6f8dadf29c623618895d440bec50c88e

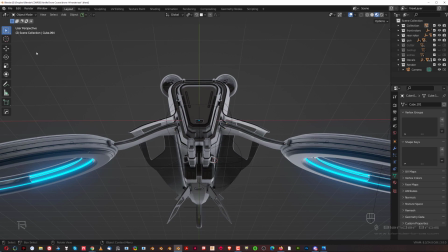There would be a lot of negative space even if you went 21:9 framing,
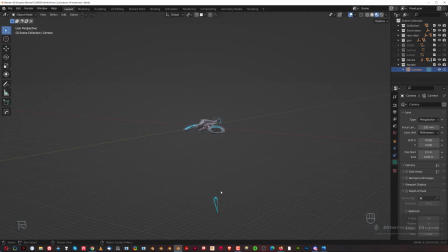which is, by the way, the same framing I'm going for in here, because if you go here to output,
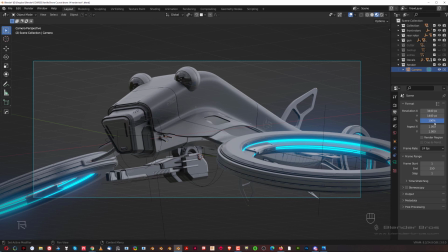you will see that my resolution is 3440 by 1440, which is 21:9 ratio. Unlike most of the images are in 16:9, I like the cinematic view. It kind of emulates the large screen
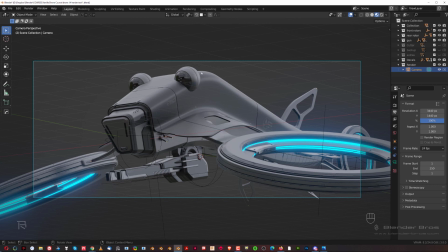ratio, which is I think 23:9 by the way, but that's close enough.
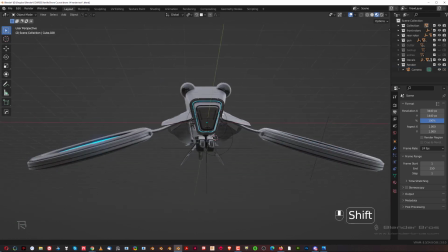So anyway, let's go back here, and this could be an interesting framing, showing a lot of details, right?
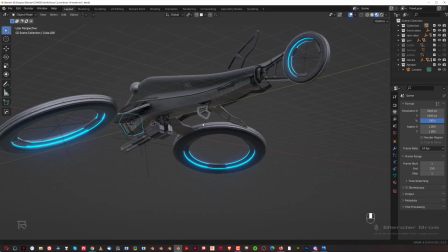You could frame it from the back like this. Okay, this is also interesting, something like this, right?
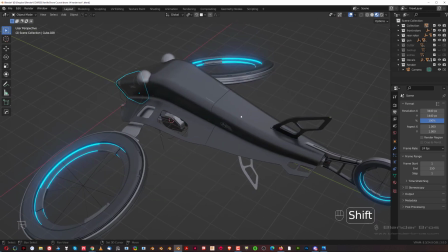You could frame it from the top, like this. Okay, You could frame it from a front, dead on, okay, orthographic.
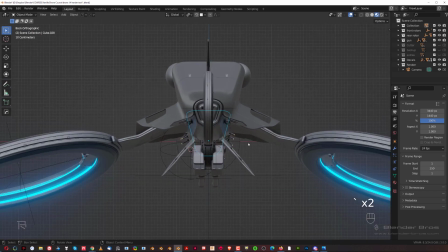You could frame it from a back, orthographic. You could frame it, you know, from a back like this.
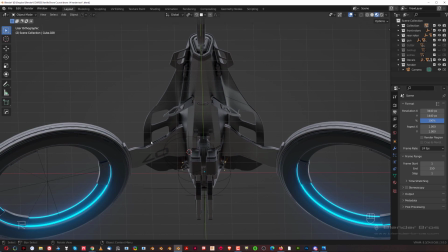This is also interesting, okay. This is an interesting frame. Of course, the lighting would need to change, but the framing is kind of cool, right?
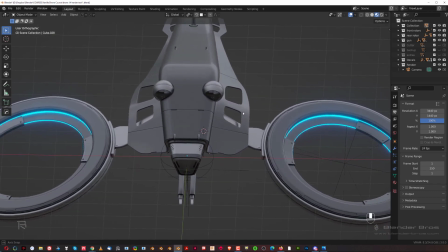This, you know, this could be an interesting framing as well, like that, you see.
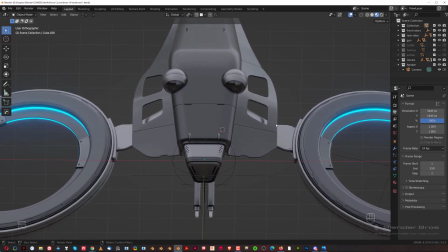So you can have all kinds of different framings that you want,
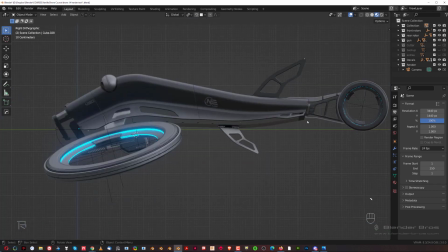especially when your model looks decent from any angle that you're going to shoot from.
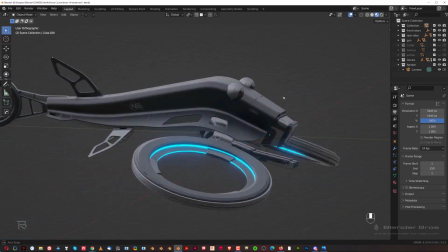So if you're, for example, shooting it from a portfolio, you want to shoot from different angles because you want to show different,
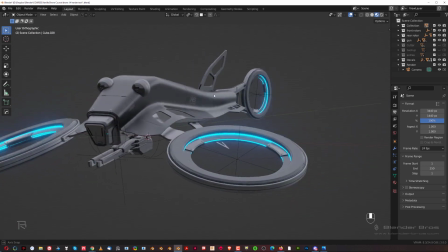you know, different views and different looks of your model. This could also be a good framing like this, right?
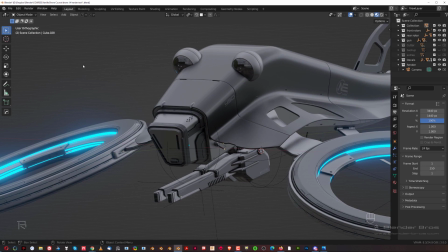Something like this, you see. This looks like a portrait. A bit sad because it's looking down.
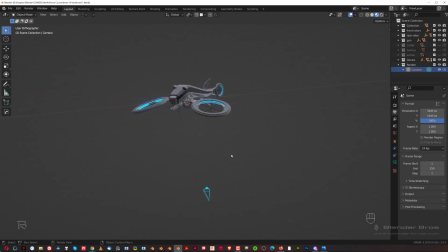So you can create even different moods by just changing camera angle, which is very powerful, okay?
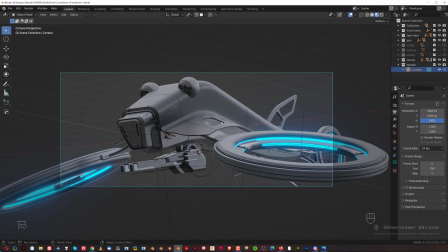This is shooting slightly upwards, which means the camera is below the horizon line of the model. So it's below the model, which means it's empowering the model. Also, it creates an illusion as if the model was slightly tilted to the right, so kind of turning to the right, if you know what I mean.
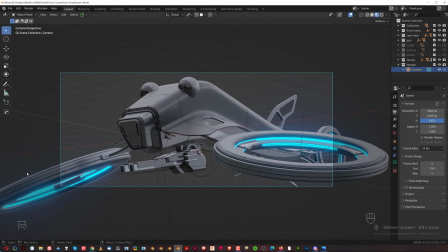That's just an illusion. That's what perspective is actually creating here, and the relation between the rotors. So it kind of looks like he was sort of, you know, slightly turning to the right, so away from the camera. But that's an illusion. Now I strategically cut off these fins, so this is really important.
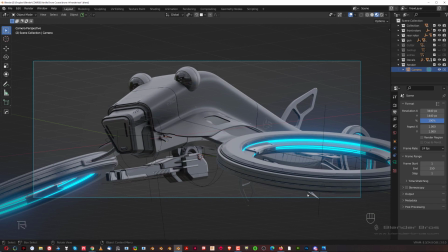I cut these fins out. Even this bit here is slightly cut out. I'm probably gonna be removing this in Photoshop because it's really distracting. We don't need that. So I probably would remove this in Photoshop.
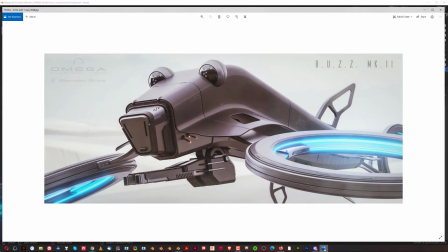In fact, I think I even did. No, I didn't actually. I left it in. Interesting. But probably removing this wouldn't be a bad idea. So, you know, just saying.
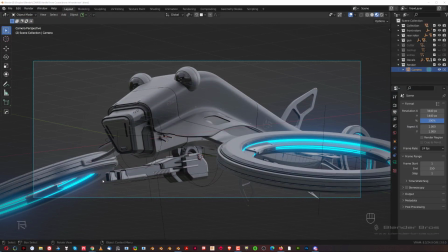So I might actually remove that when we're gonna be editing. The only thing I'm not crazy about is that the gun is overlapping with the rotor here.
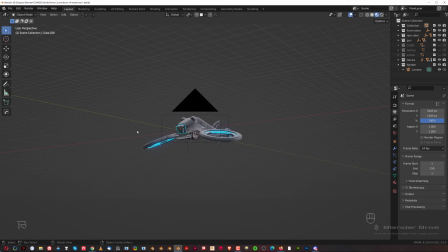I would prefer if there was a little bit more gap. So sort of like, you know, sort of like this, right? So there's a bit more gap here. And I think this would also hide this wing here. The only problem is that when I do that, the body of these drones is gonna be shorter, because look at that.
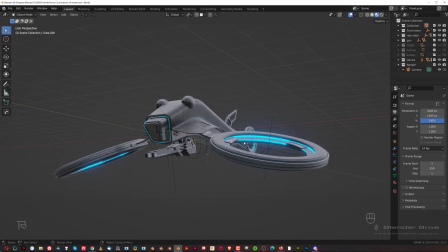This is longer, this is shorter. So the perspective is different on both shots.
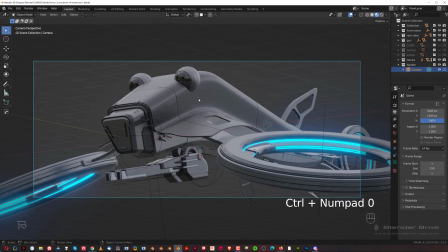So we could try that, you know, if I grab this camera and move it a little bit to the bottom, I would lose this, you know, this information here, this flow. So this tail will be hidden behind this rotor. You're probably gonna be a little bit different of a feel, but you know, we could try that.
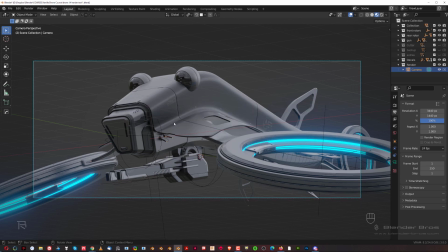So we could just page down and lock to view, and we could just slightly move our camera, you know, slightly move our camera like this.
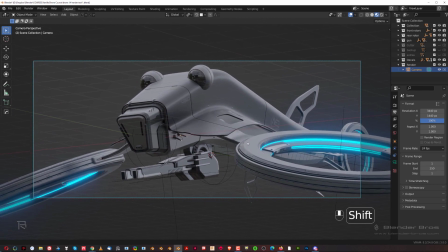This would also be, you know, a valuable solution, right? The only problem is, like I said, you're gonna switch this perspective here,
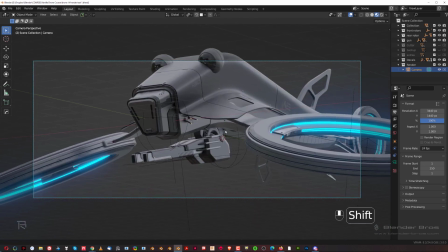which is, you know, gonna look slightly different to what we had here.
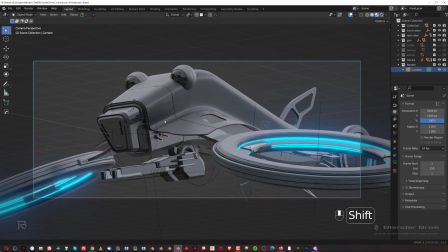So, you know, I think this is just a little bit, maybe a little bit better, but that's just me, okay?